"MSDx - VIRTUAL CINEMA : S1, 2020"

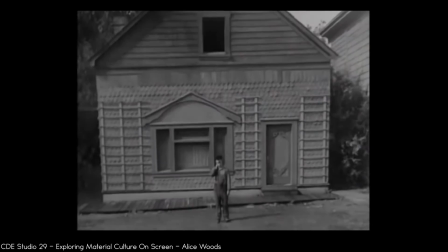[49:18]
The art of set design has been alive and well since cinema's earliest days.
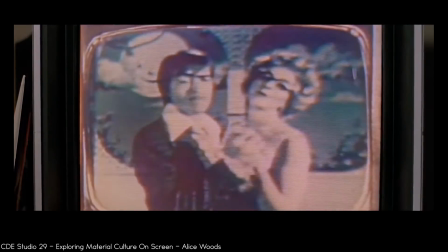[49:22]
But with a rising obsession with material culture in the 1980s, a somewhat unintended effect on cinema started to show up in popular filmmaking.
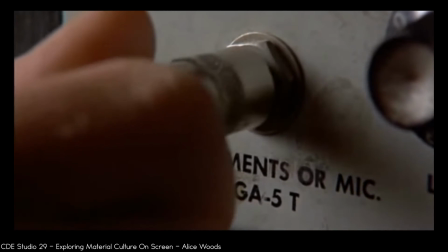[49:31]
Films ranging from Ferris Bueller's Day Off to Back to the Future show how the influence of material culture was affecting the art of cinema in a very particular way.
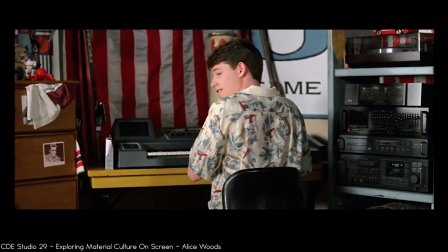[49:40]
Namely, that set dressing and design was no longer just background noise.
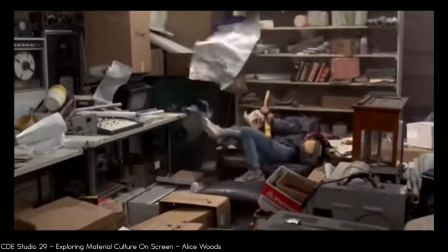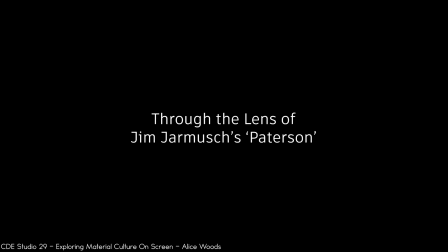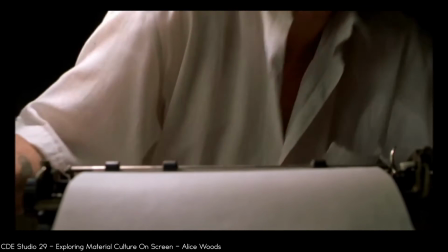[49:58]
As filmmakers became more confident in this field, designing movie sets started to become an almost forensic exercise in character development.
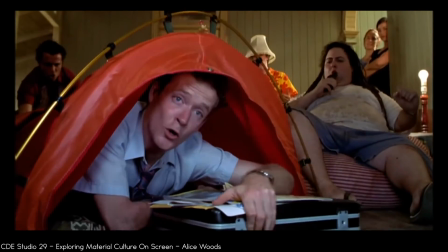[50:06]
Filmmakers were recognizing an increasing drive to reflect your personality through your possessions, to establish who you were with the way you crafted your environment,
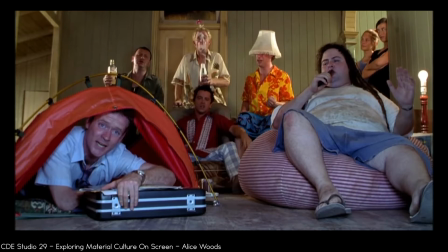[50:15]
and reflecting it back to us in a way that helped us in turn build an idea of the characters we were being shown on screen.
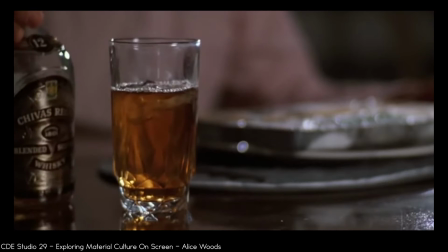[50:21]
Though in the 80s, this basically translated to a lot of people in really big houses surrounded by cool,
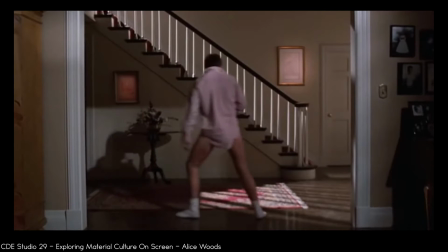[50:28]
expensive stuff, the core principle of this idea developed as time went on,
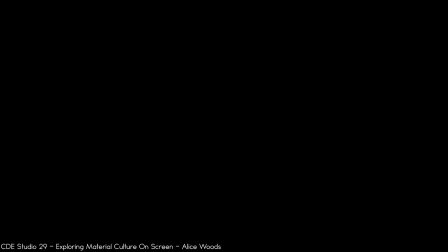[50:32]
eventually breaking out of just expressing wealth or material success and rather reflecting more realistically the lives of ordinary people,
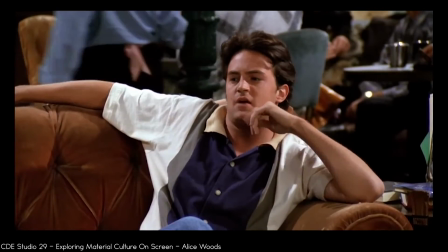[50:41]
eventually resulting in some film sets of this ilk becoming as iconic as the TV shows or movies they were part of.
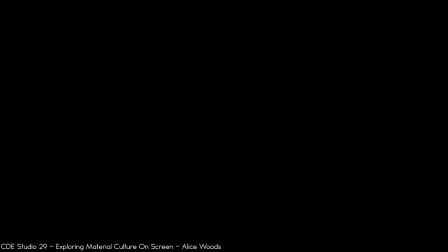[50:48]
Today, I want to explore this tactic in the context of Jim Jarmusch, and especially his 2016 film Paterson.
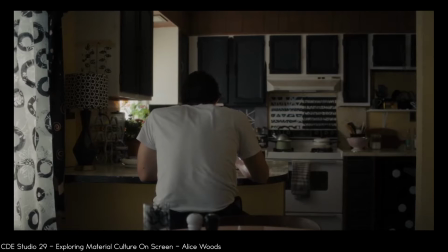[50:55]
In Paterson, we are presented with only ordinary things, but through Jarmusch's careful framing and emphasis,
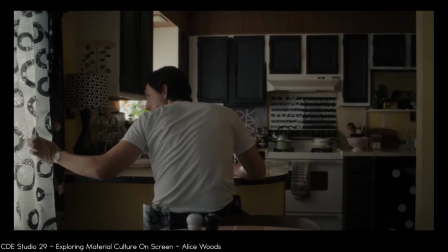[51:02]
the audience is given a sense of the kind of visual poetry which is obsessively built over the course of the film.
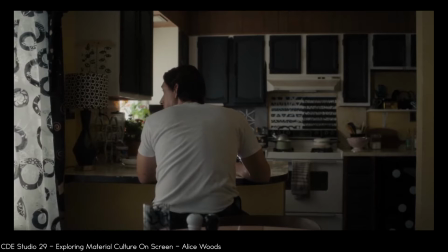[51:08]
In the first 10 minutes of the film, we are introduced to Paterson's routine, which was repeated over and again for nearly its entire length.
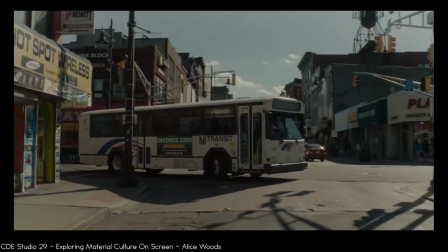[51:17]
Wake up, walk to work, drive a bus, take lunch,
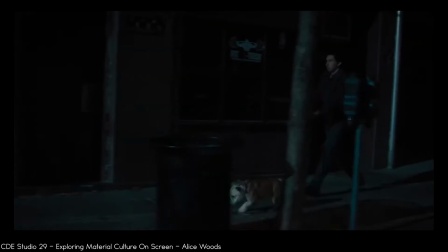[51:22]
come home, talk to Laura, walk the dog, get a beer.
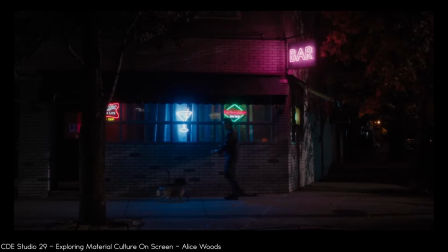[51:27]
But I would like to focus in particular on the visual techniques relating to the objects and environment of the film,
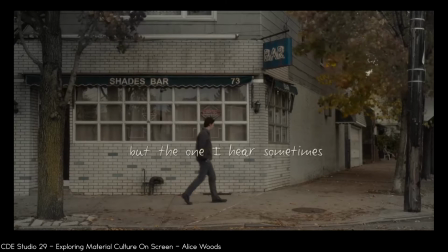[51:33]
which Jarmusch feeds the audience to make his sense of routine come across clearly and strongly.
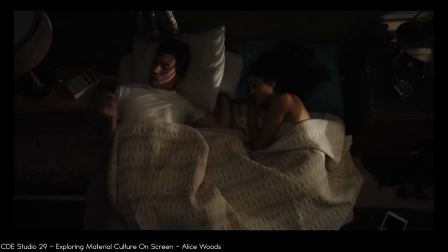[51:39]
First, the minute Paterson wakes up, the first thing he does is reach across to check his watch, which displays nearly exactly the same time every morning.
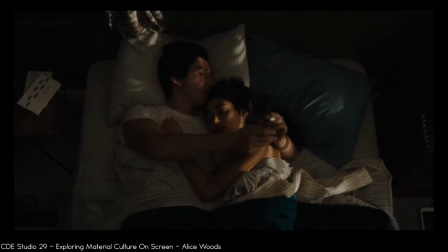[51:47]
Even the gesture here is a repeated motion, and the shooting style too, but the beginning of the routine is basically centralized around one thing, Paterson's watch.
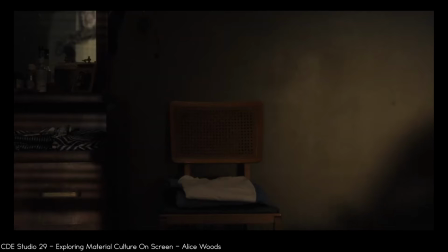[51:57]
And this tactic of using an object as a signifier occurs multiple times during his day.
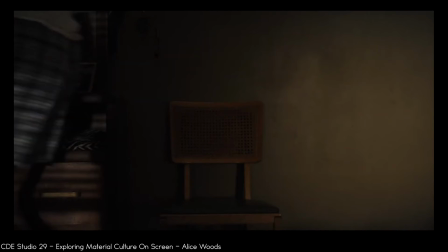[52:02]
And so, instead of breaking Paterson's day down into actions, the viewer also starts mentally breaking it down into objects.
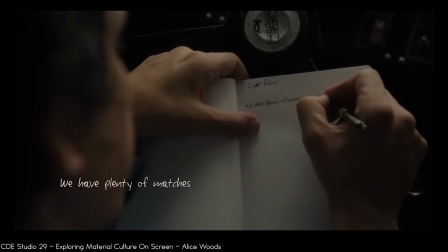[52:10]
For example, watch, coffee pot, notebook, bus, lunchbox, shoes, beer glass.
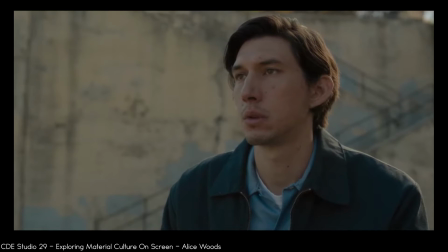[52:19]
These objects of habit give a sense of the simplicity of the person we're watching, and establish him as a creature of habit.
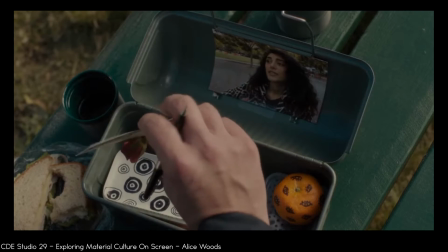[52:27]
Being shown the same object over and again, the audience builds a familiarity with them, as though it were their own routine.
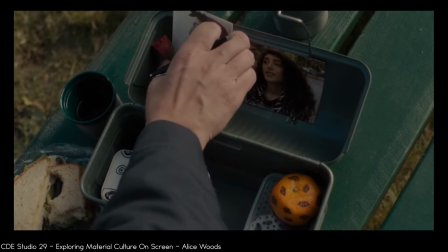[52:35]
And Jarmusch utilizes this sense of familiarity to build the audience affinity with the character, despite the relatively sparse dialogue.
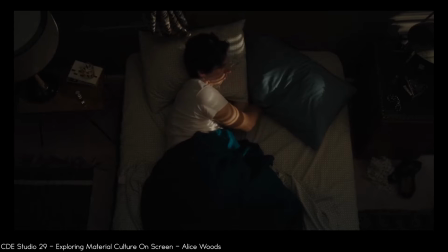[52:43]
It is this method, as well, which is used to illustrate or foreshadow a change in tone.
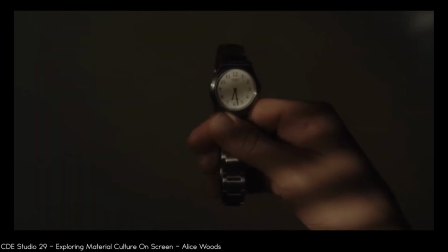[52:49]
When the routine shifts, so do the objects, and Paterson's day becomes chaotic.
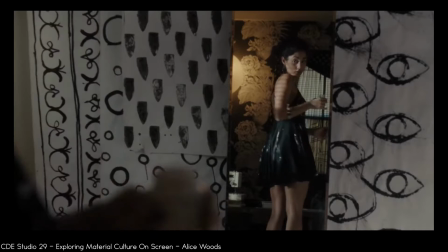[52:55]
By contrast, the objects which the audience are led to associate with Paterson's wife Laura are always changing,
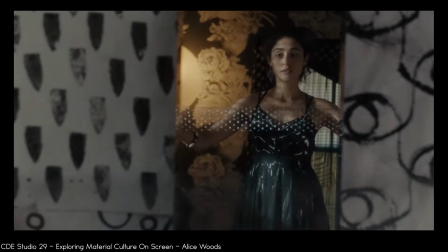[53:02]
and in this sense, the shifting nature is not designed to create a negative association, but rather to help establish her character.
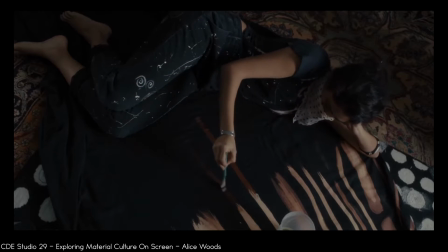[53:10]
Each day, Laura is seen imbuing different objects with a signature black and white paint treatment,
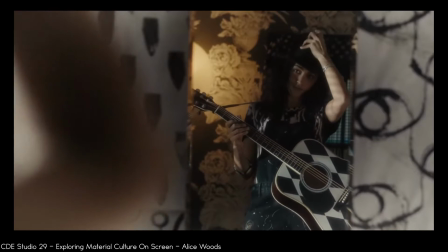[53:17]
a trait which, once the audience understands the association, can be seen all throughout the house, from the kitchen curtains to the dog's collar.
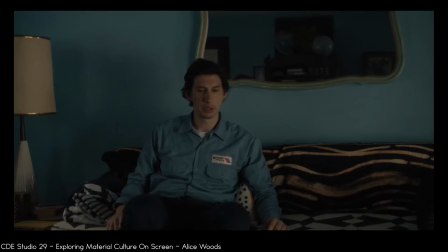[53:25]
This attention to set detail gives the audience a sense that the environment truly belongs to the characters,
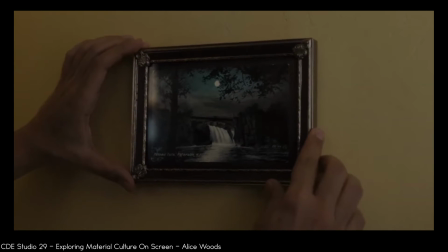[53:31]
and vice versa, and provides them with subtle hints about their lives and relationship.
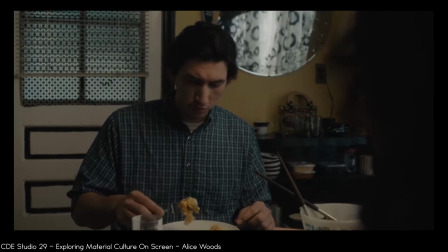[53:38]
By these methods, Laura and Paterson are set up as complementary opposites, and we're given constant visual clues to help solidify this,
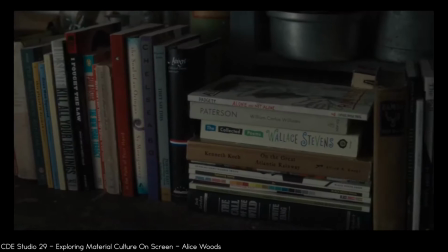[53:46]
whether it be through photographs, a cluttered workspace, or a subtle asymmetry in shared spaces.
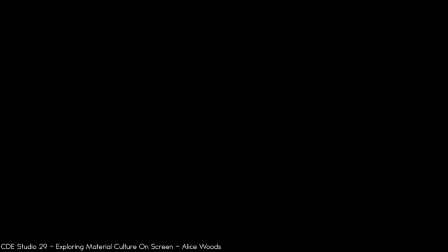[53:54]
Objects, too, lead into narrative threads, a concept which is introduced early in the film with a box of matches.
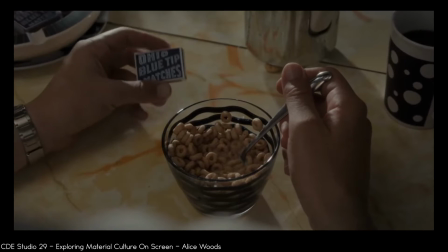[54:01]
This moment in the film is a true testament to the power Jarmusch affords to visual emphasis. Without any context or dialogue, the viewer is simply shown a box of matches, and guided to appreciate it. and the next few minutes is built around
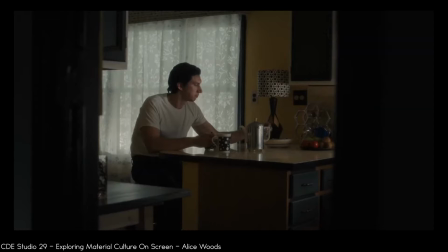[54:17]
an assessment of that moment and the emotional connections the character draws from it. A matchbox is built into a love poem and becomes an emotional centre for that portion of the film.
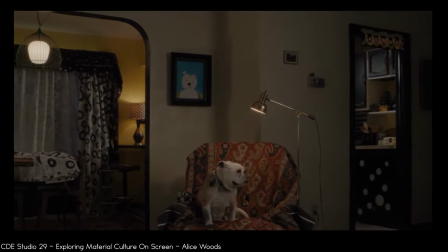[54:29]
Through similar methods of emphasis, objects are frequently used as the centre of subtle threads of comedy.
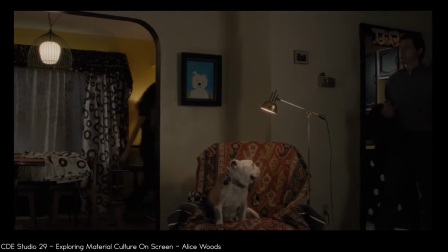[54:35]
Take this sequence, for example. As Patterson enters the room and sits down, the shots work in a normal, expected way,
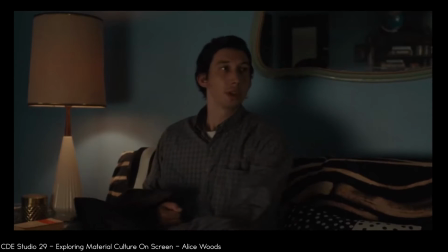[54:44]
moving the emphasis back and forth between Patterson and Laura as they speak to one another, with a medium shot,
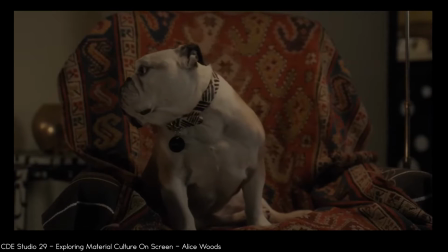[54:49]
cut to another medium shot, and back again. But then, as the visual emphasis shifts, the audience is drawn into a sub-dialogue for the scene.
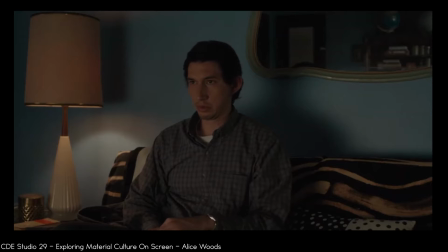[54:58]
The conversation goes on, but the camera now follows Patterson's eye instead of the character interactions. A secondary relationship is established by shifting to shots of set decor,
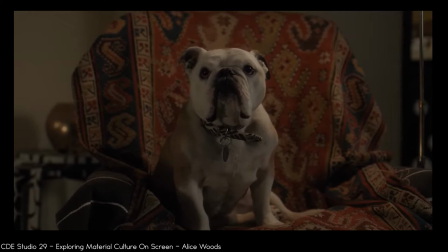[55:09]
one that is unspoken and yet made abundantly clear from the use of the character's environment.
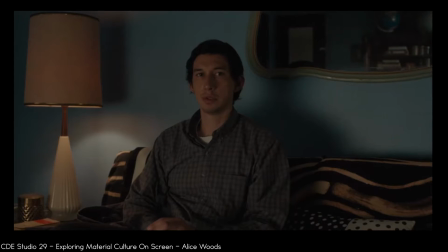[55:15]
By the end of this relatively simple sequence, the audience has been fed a secondary piece of information, that Patterson mistrusts the dog.
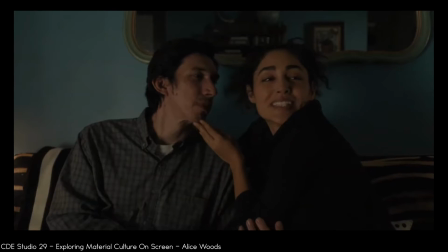[55:23]
And it's moments like this that also undercut the film with a subtle, dry comedy which gives it much of its character.
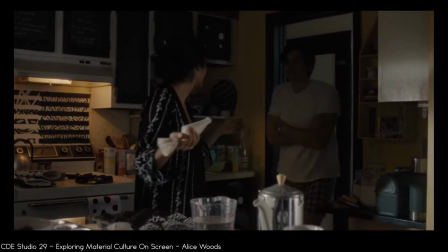[55:31]
It's through methods like these that Jim Jarmusch finds ways to apply the mundane
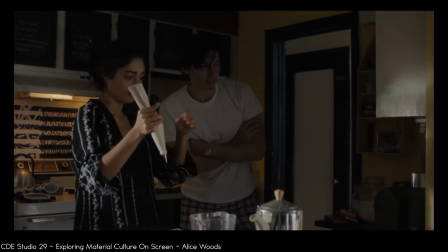[55:36]
notion of domestic material culture to his work and utilize it to create unique,
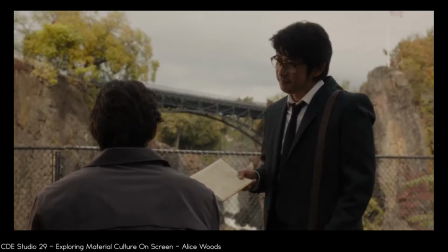[55:42]
funny, and moving moments throughout the film.
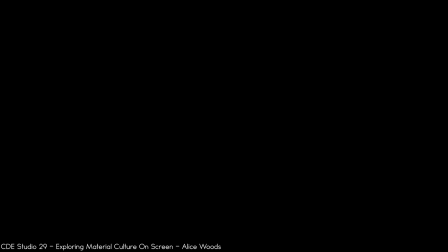[55:45]
Unlike many mainstream Hollywood productions which make use of sets and props in obvious,
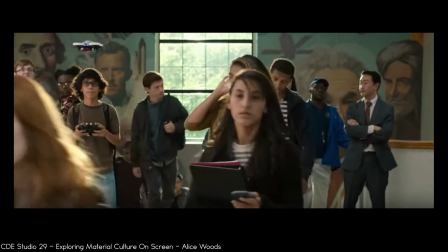[55:51]
uninteresting, or unconsidered ways, in Patterson,
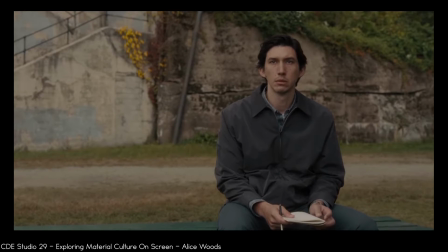[55:54]
the fabric of the domestic environment becomes the centerpiece of a carefully formulated work of visual poetry in which the ordinary is allowed to shine.